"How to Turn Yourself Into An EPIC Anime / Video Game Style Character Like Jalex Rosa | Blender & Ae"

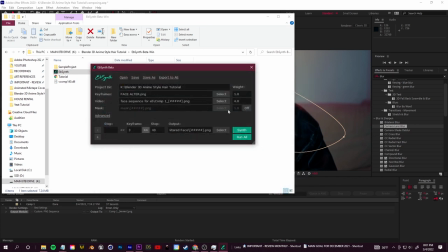1506s
Also keep in mind here, the keyframes need to correspond. So if I double click in my folder here, it starts at composition 010 and goes to 040. I need to make sure my keyframe starts at 10 and goes to 40. This is an awesome software.
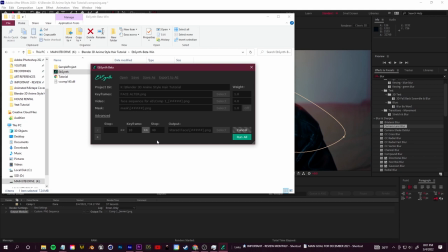1520s
Literally ran pretty quick and I was able to get this result, which is pretty solid without doing any tracking
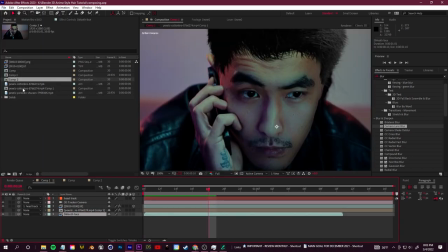1527s
or having to do any other steps within After Effects. So pretty great. And it really just goes to show you some of the things that you can do with AI tools like Art
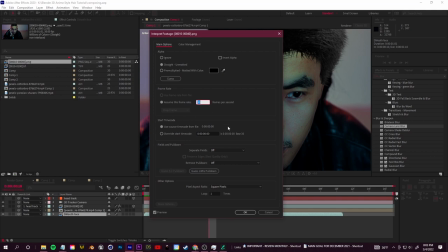1535s
Breeder or like EB Synth to really speed up your workflow and do things that you normally wouldn't be able to do.
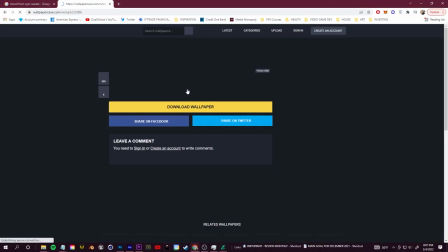1540s
Again, you can use EB Synth with crazier methods.
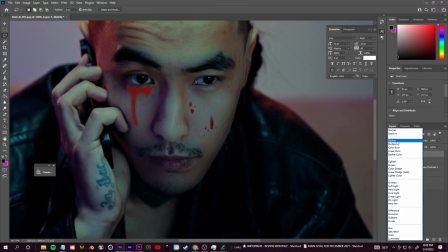1542s
Here's a little example of me just going in and creating another altered version of the face just by adding different blood or whatever.
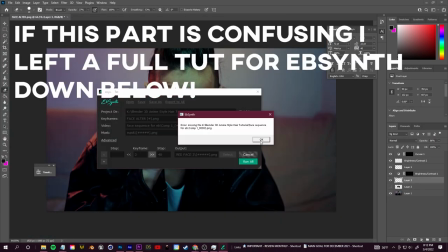1549s
I could just swap out the keyframe in EB Synth, run it again, and we get a different result.
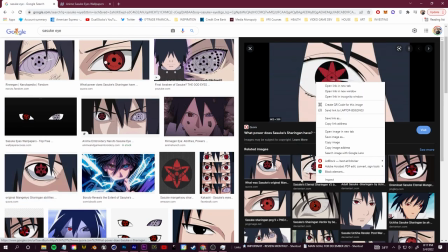1555s
So now what we're going to do is just change the eye color. This is something I've talked about before.
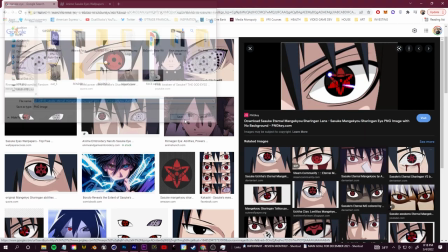1560s
Give it that anime style eyes. And then we're going to show you some secret sauce within Adobe Premiere.
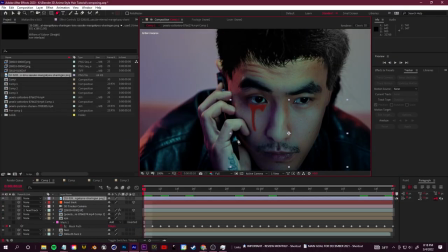1565s
So creating the eye replacement was pretty simple.
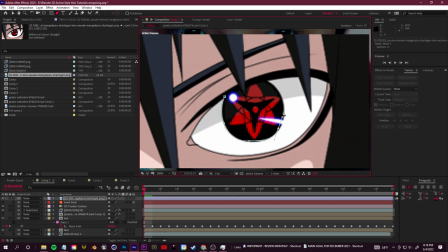1568s
I just searched up the eye model that I would like to use, right click and saved it, and then brought it into After Effects.
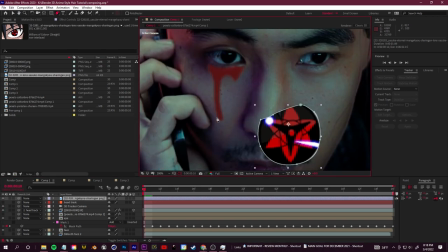1575s
I used my pen tool just to create a little mask around the eye so that I could isolate it from the rest of the image.
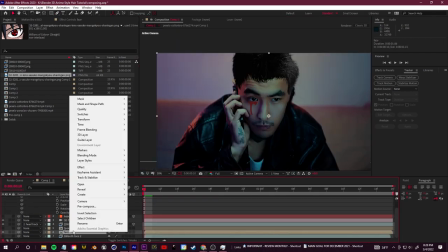1581s
And then what I did was right clicked on my footage and clicked track motion to set up a little motion track.
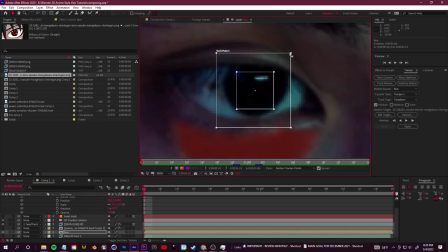1586s
Before we go through with the tracking motion, we want to create a null object, place the tracking info.
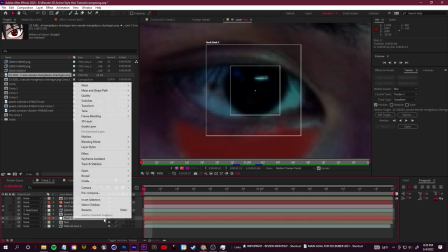1591s
You want to right click in your gray space and just go to new null object. I'm going to right click and name this left eye track.
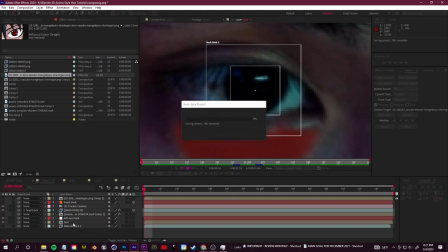1598s
I know it's his right eye, but calling it left eye just makes it easier in my brain.
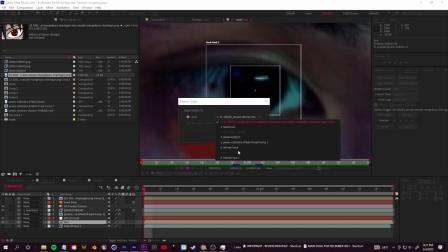1601s
You want to go and change the target to your right eye track or whatever null object you set up and click play to get your track.
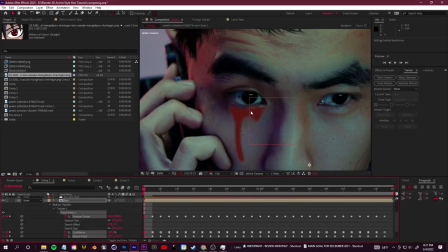1608s
You're going to go ahead and click apply and then OK to apply that tracking data onto our null object.
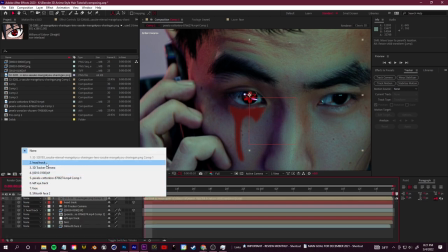1613s
And then it's as easy as just going over to our eye layer that we set up and changing the parent to the right eye tracking info.
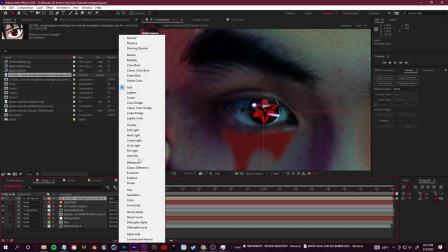1621s
From here, it's really just some blending, tiny bit of masking in case they blink or whatever.
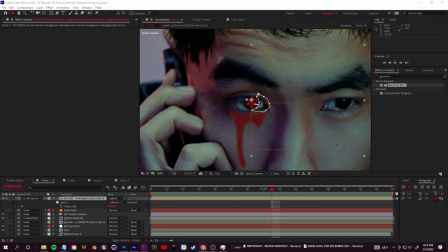1625s
What I did was just change the blending mode to something like add or screen. But of course, you can play around with the blending modes depending on what you are making.
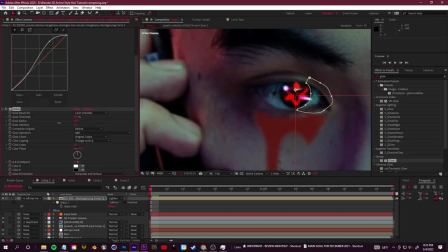1632s
You can, of course, add curves effects onto the hair or the eyes to fully color correct them.
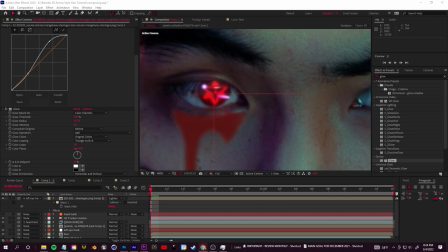1637s
You can add an After Effects glow effect to the eyes as well if you want to make them pop a bit more.
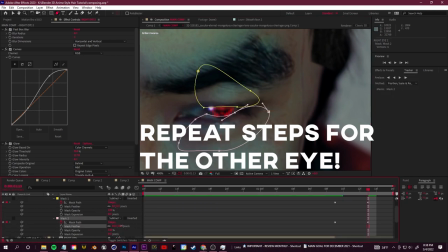1642s
Just make sure you raise the radius and play with the threshold and the intensity. Finalize that look.
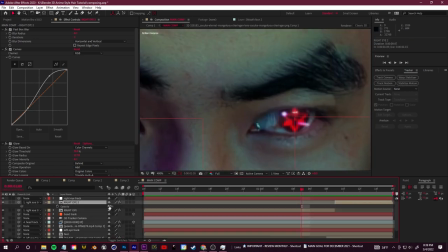1648s
And that's everything we need to do within After Effects. So I'm going to file save my After Effects composition here.
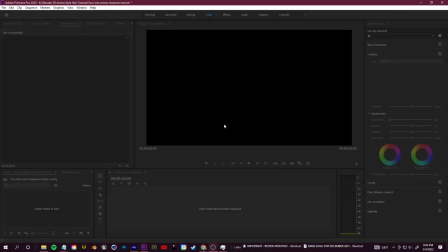1654s
I'm going to go ahead and fire up Premiere to do my final color grading. So in Adobe Premiere, click this little page and create a transparent video.
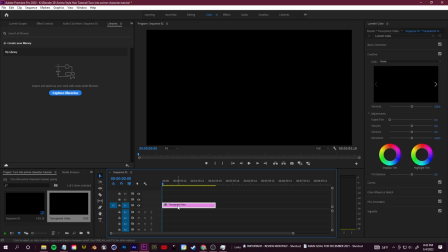1662s
I'll drag that transparent video into my timeline and just give it a bit more room. And then I'll right click on the transparent video and click replace with After Effects composition. This will create a little dynamic link between Premiere and After Effects.
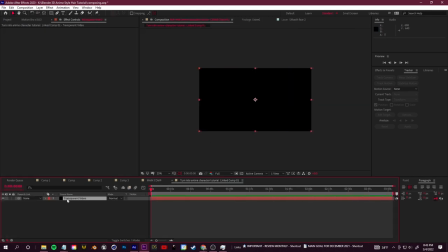1674s
So all I need to do is delete the little transparent video in this composition and drag in the finished comp that we are working on in After Effects into this placeholder.
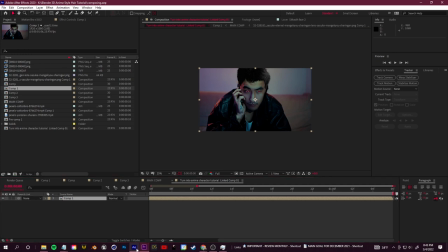1683s
I'll just trim the comp in the work area, file save, and then easy as that, back in Premiere, we now have all our work from After Effects ready in Premiere.
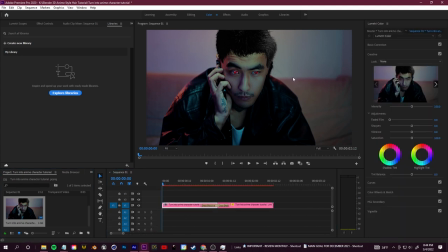1691s
So from here in my color workspace, I went ahead and just added some of the basics, things like going into creative and adding in some of these LUTs that I've downloaded.
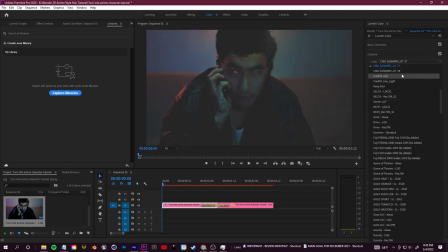1700s
You can find a bunch of these on my website if you are interested, just to change around the overall vibe and colors.
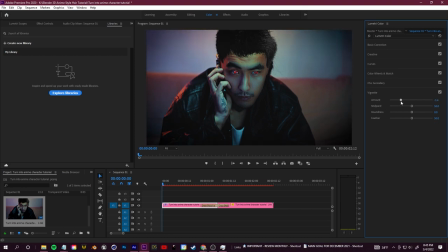1705s
I also went into basic correction, just added a bit of contrast, changed a bit of the curves, added a bit of vignette just to kind of focus on the center here. To make everything pop, I went to my effects and presets and I searched for an unsharpened mask.
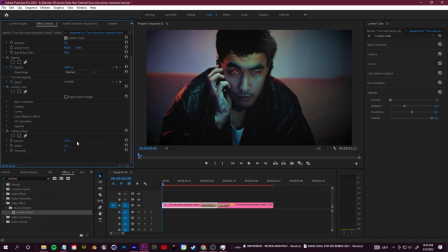1720s
I put the amount up to about 100. You don't want to go overboard with this, especially if you're rendering with lower settings. But I thought 100 just added more of a fantasy feel to it. I think it's definitely a nice little subtle touch. I went to my curves and just tried to add a tiny bit of an S curve, played around with that just to see the type of looks I could get by playing around with the lighting.
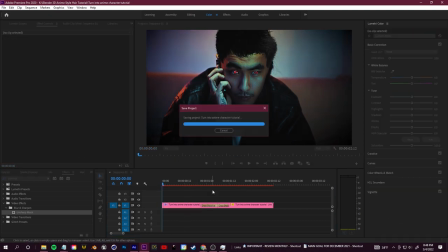1740s
So feel free just to experiment here and make it look good. And then some final touches, some secret sauce here at the end. I applied a star glow preset, which is actually from my preset pack 3. Again, available on my website.